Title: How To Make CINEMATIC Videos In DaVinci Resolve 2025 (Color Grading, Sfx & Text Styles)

yo guys what is going on and in today's video i'm going to be showing you guys exactly how to edit cinematic video in davinci resolve
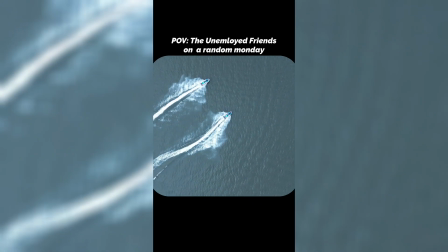0:07 i'm going to be going over overlays sound effects the way you can cut up the video and color grading most importantly and guys before we jump into this video all the sound effects overlays and everything i'm going to be using in this video today will be linked down in the first link in the description also just a quick mention if you want to get mentored by me then click the second link down below without further ado let's hop into this
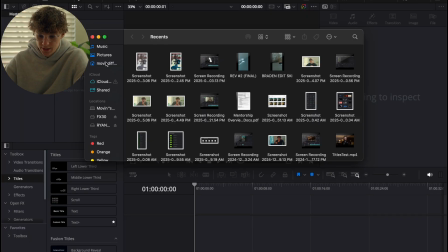0:25 video right now okay so the very first thing you're going to want to do is import your clip that you're going to be using for me i'm just going to be going
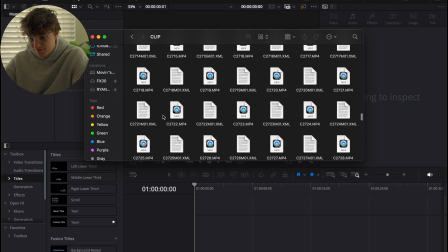0:32 through this sd card that i filmed all my videos on and honestly guys videos is one of the most important things
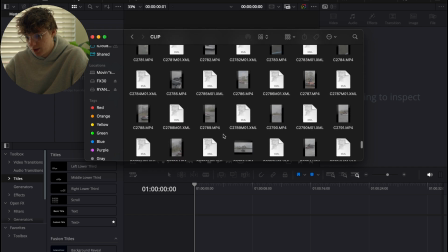0:39 when it comes to these cinematic videos in the first place so if you guys want to make sure you're getting the best quality make
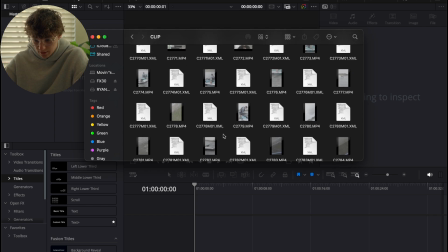0:46 sure you guys are filming at the best quality and you guys are getting the best shots and you know what you're doing out there all right guys so once
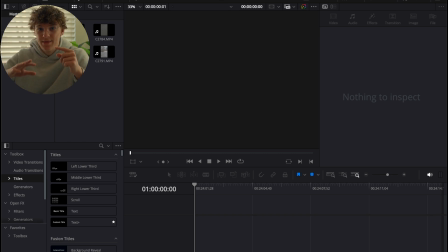0:52 you get all of your clips imported that you want to do the next thing you're going to want to do before we go and start editing you just want to get everything that you're going to use in one spot so for for me i'm going to go grab my audio that i'm going to use so by what i'm doing to even get an audio in the first place is i'm literally just going to grab my phone i'm going to grab my phone
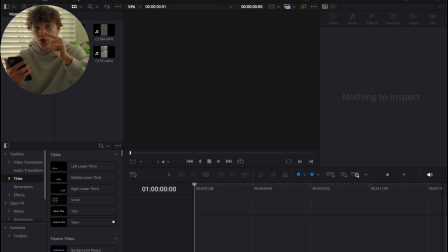1:11 and what i'm going to do is i'm going to scroll through instagram until i find audios that i like and that fit the
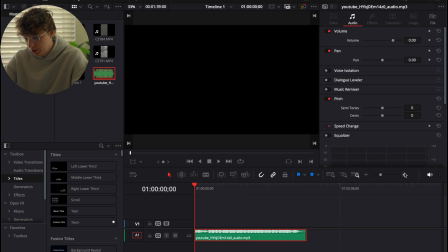1:17 vibe that i'm going for so actually the first thing you're going to want to do is lay out your audio on the timeline and just just listen to the audio close your eyes and listen to the audio and then stop it when you feel like the video should stop so I'm gonna be like this okay
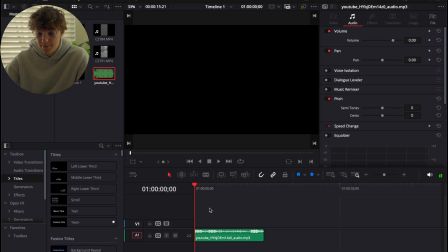1:46 so that's where I felt like it should stop so around 15 seconds I might make it shorter but now what we're gonna do is I'm just gonna highlight all my clips here and I'm literally just gonna import them all in at one time and I'm gonna highlight all of them together and I'm gonna link them all and I'm gonna unlink them all so that way you don't hear the audio next thing I'm gonna do is I'll go ahead and hit
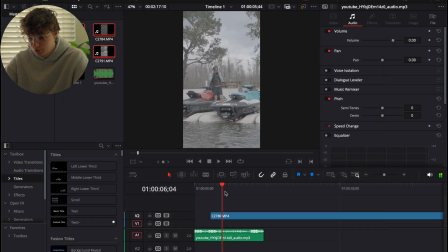2:03 shift 9 I'm gonna use vertical resolution to change the whole timeline to,
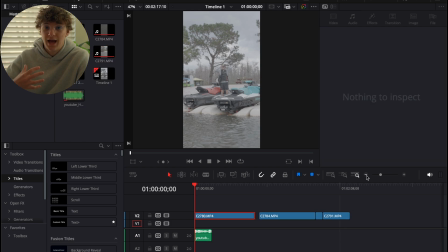2:07 you know, 1920 by 1080. Now for me, I have a drone. I have invested into a drone a long while back. So I am blessed enough that I have some really sick drone shots for this edit to begin with.
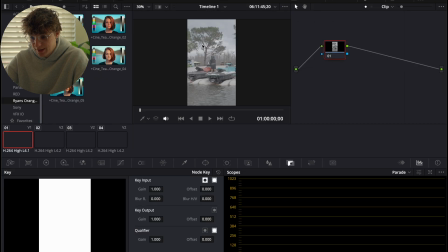2:19 So now what I'm going to do is I'm going to now go to the color page with these edits and I'm going to do a simple color grade, right? So I have what's called a power grid that literally goes on top of the video that just takes my footage back to normal.
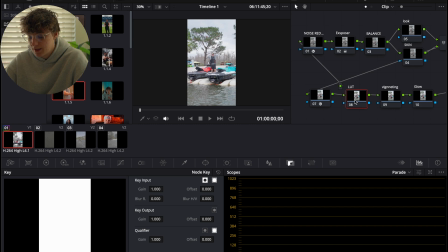2:31 And that's what this power grid looks like. You guys can go ahead and copy it. And then using the luts that I actually have in the uh, the packs down below I'm just gonna go grab like a good good lut to fit over all of this And then since it's a little bright here,
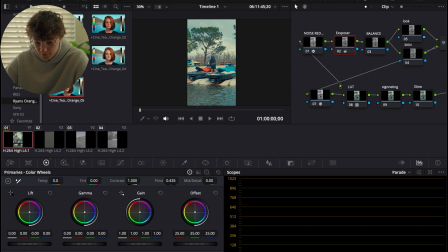2:46 i'm gonna go ahead and turn the highlights down like so By about negative negative 40 and then also turn the
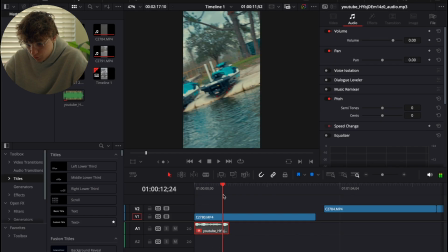2:53 gamma down I'm gonna disable this audio clip and i'm just gonna scrim through this footage just to find a video that I really like So right here,
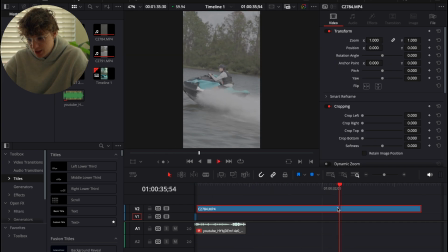3:00 this is a pretty cool video All right now I have another clip that I think looks pretty cool
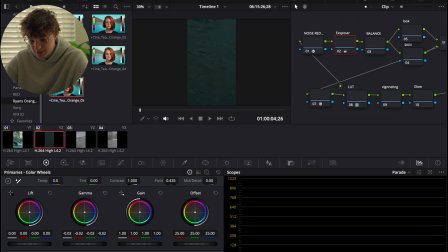3:06 And i'm probably just going to go ahead and hit command c on this one and just do the same exact color grade on this Other one so that it looks very cohesive But just getting
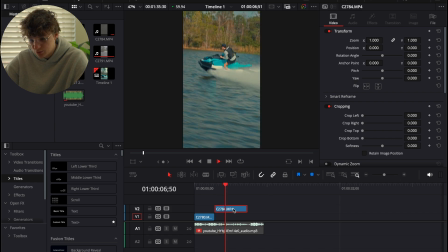3:15 really cool shots of us riding these jet skis is really what we want So then this footage is a lot different.
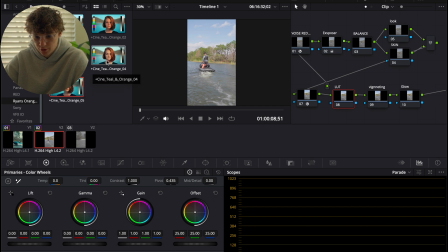3:20 It was it was a little brighter when we did this stuff So we're going to go to the luts and probably do a different lut like this
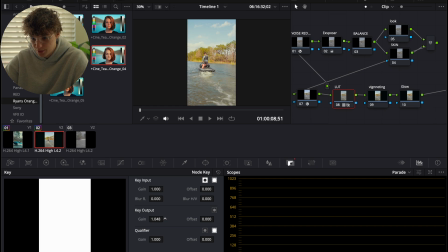3:25 one And since it's so powerful i'm going to go to the key output and probably just turn it down by a lot I'm just going to
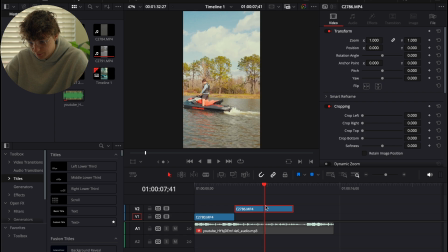3:30 go to this one and go ahead and just film him doing this and cut that right there.
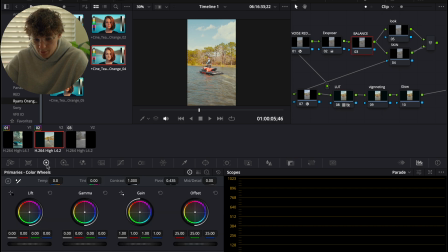3:37 I'm actually going to go back into this color grade, and I'm going to go to the balance. I'm going to go to the color wheels, and I'm going to turn the temp down just a little bit so it's not so warm.
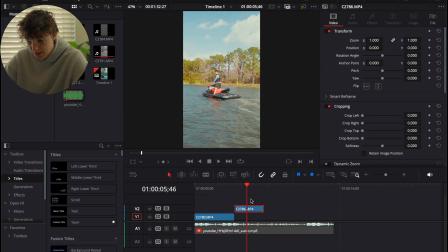3:45 Then we're going to go back to the edit page, and you can go ahead and do it in a Command-F to check out the footage to make sure it's all looking crisp.
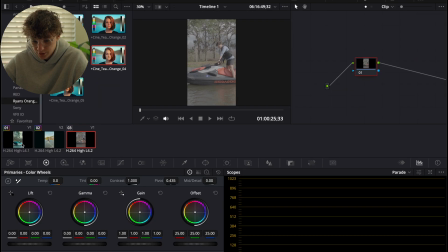3:51 And sometimes you're going to know that you're going to need different footage.